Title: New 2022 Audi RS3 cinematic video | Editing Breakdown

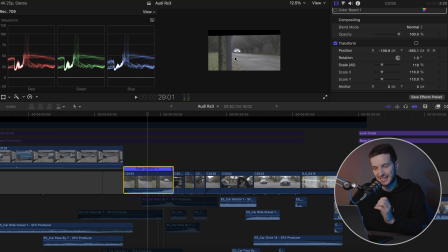And I also moved it lower down as well so I could keep the car in the middle of the shot,
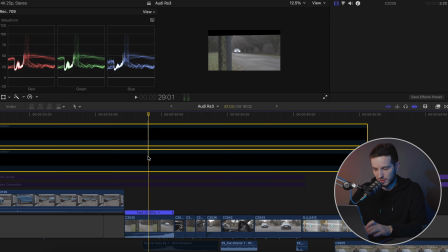because when we add in these widescreen bars, the car is now in the middle. And if I take them off again, the car is now at the top. And obviously your eye is drawn to the center of the image, so I wanted the car to be in the center.
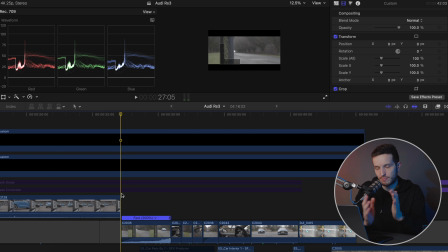And what I did then with this clip was add in a little bit of a pan to the right to follow the car along the road. So if I click play, you can see the pole is moving slightly, and that again helps draw your attention into the car. Even though it is out of focus, it is drawing you into that car. So that is the most time-consuming part of any editing, is going through all of the clips and making any adjustments that you need to.
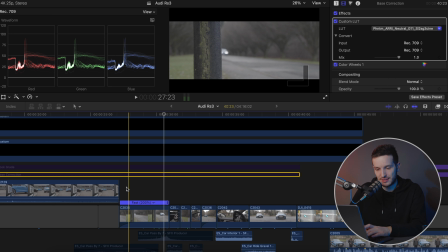So what I did then to the clip was I added in a color correction. So I added a base correction, which helps just add more contrast and saturation.
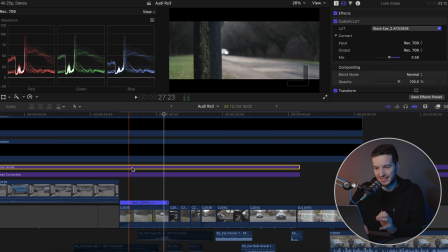And then I added a bit of a look grade on top. And this just gives it that nice mood that I wanted to. So because this is a nice sporty, aggressive car, I wanted it to have a nice dark feel to it. And adding that look grade on top really helps to achieve that.
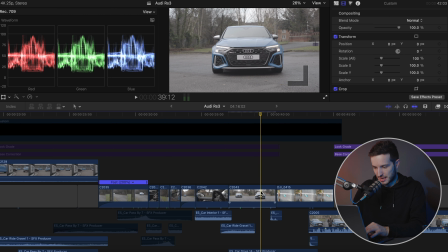So this clip, for example, if we take the car to the end and we put on these horizon lines, you can see that the car's not in the middle. It doesn't look very straight either. So by adding in some more transforms, we straightened it up and it's now directly in the center.
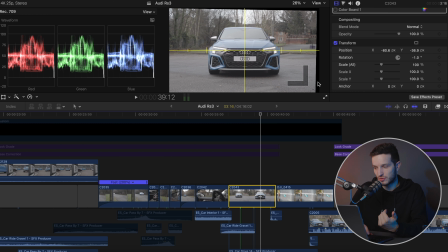However, because I have rotated it slightly to make it straight, it is cut off the end slightly. So I had to scale it up to fit the framing even more. So now it is directly in the shot.
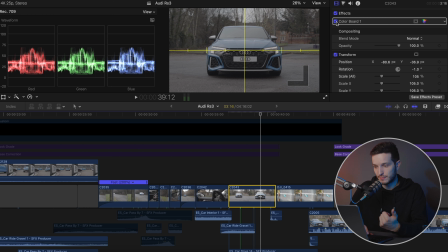And then we added the color corrections to that clip because it was slightly brighter than it should have been.
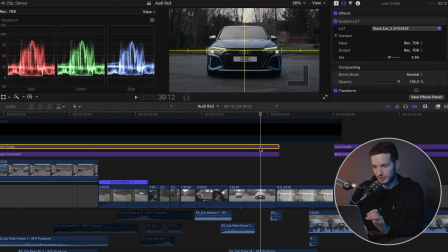And then add the base correction, add the look grade, and add in the widescreen clips.
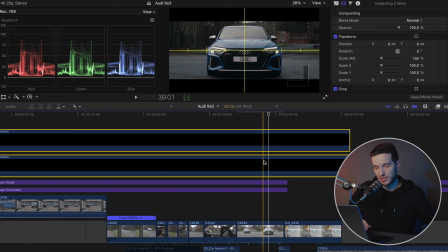And that is a nice finished clip that you want to be able to view. So once you have all of your clips cut to the music, you've got your nice color grade put on top and maybe some widescreen bars if you wanted to go for that look. You've got everything cut to the music. You could leave it like that if you wanted to, and this is what it would look like.
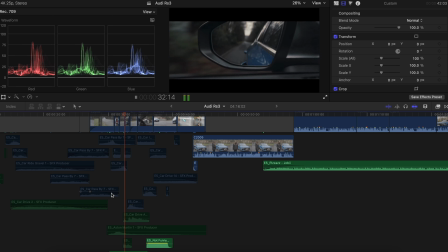And it looks okay. It's nothing special. It looks all right. It's usable.
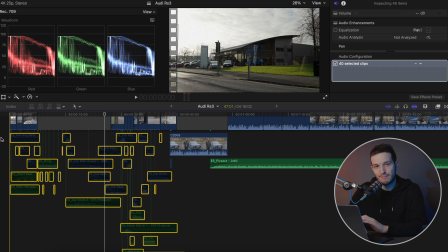So what you want to do is add in as many sound effects as you possibly can.
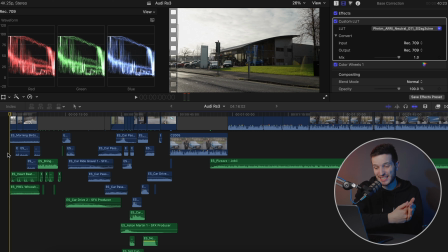And this is what helps take the video to that next level, because this is what a lot of people tend to miss out, because it is very time consuming. It can be slightly frustrating as well. So by adding these sound effects, it just helps take it to the next level and draw you into the video even more.
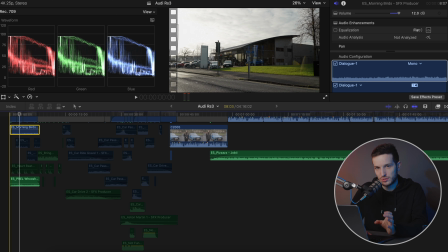So the first thing I did was I added in these two sound clips to the start of the video, and it is just a nice little whoosh sound and some morning birds.
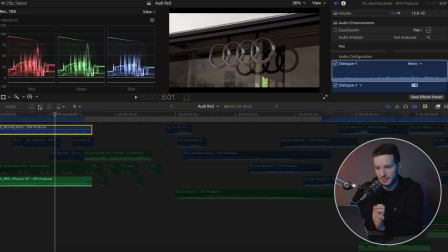But then you can go even further, and you can see here that in this picture we have some flags that are waving in the wind.
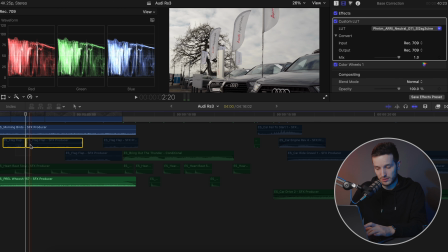So I went and got some flag sounds.
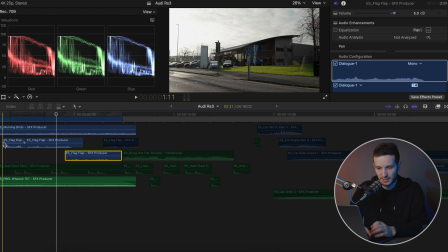And that again just helps that picture look so much more interesting than if it's just wind, for example. Just looks a bit boring, and it sounds a bit boring as well. So by adding in some birds and some wind of the flag,
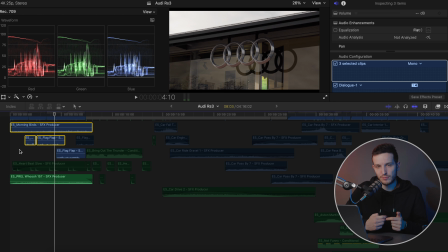you start to use your senses even more, and it draws you into this video.
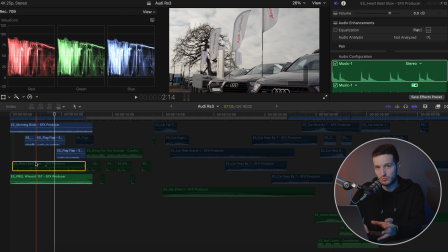But then what I did again was, because the Audi RS3 is a sporty high-end product, I wanted to build some suspense. So I found some heartbeats.
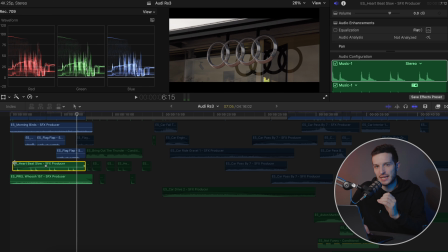And that just helps build the suspense and get you intrigued into what is coming next in the video. And then you get the car starting.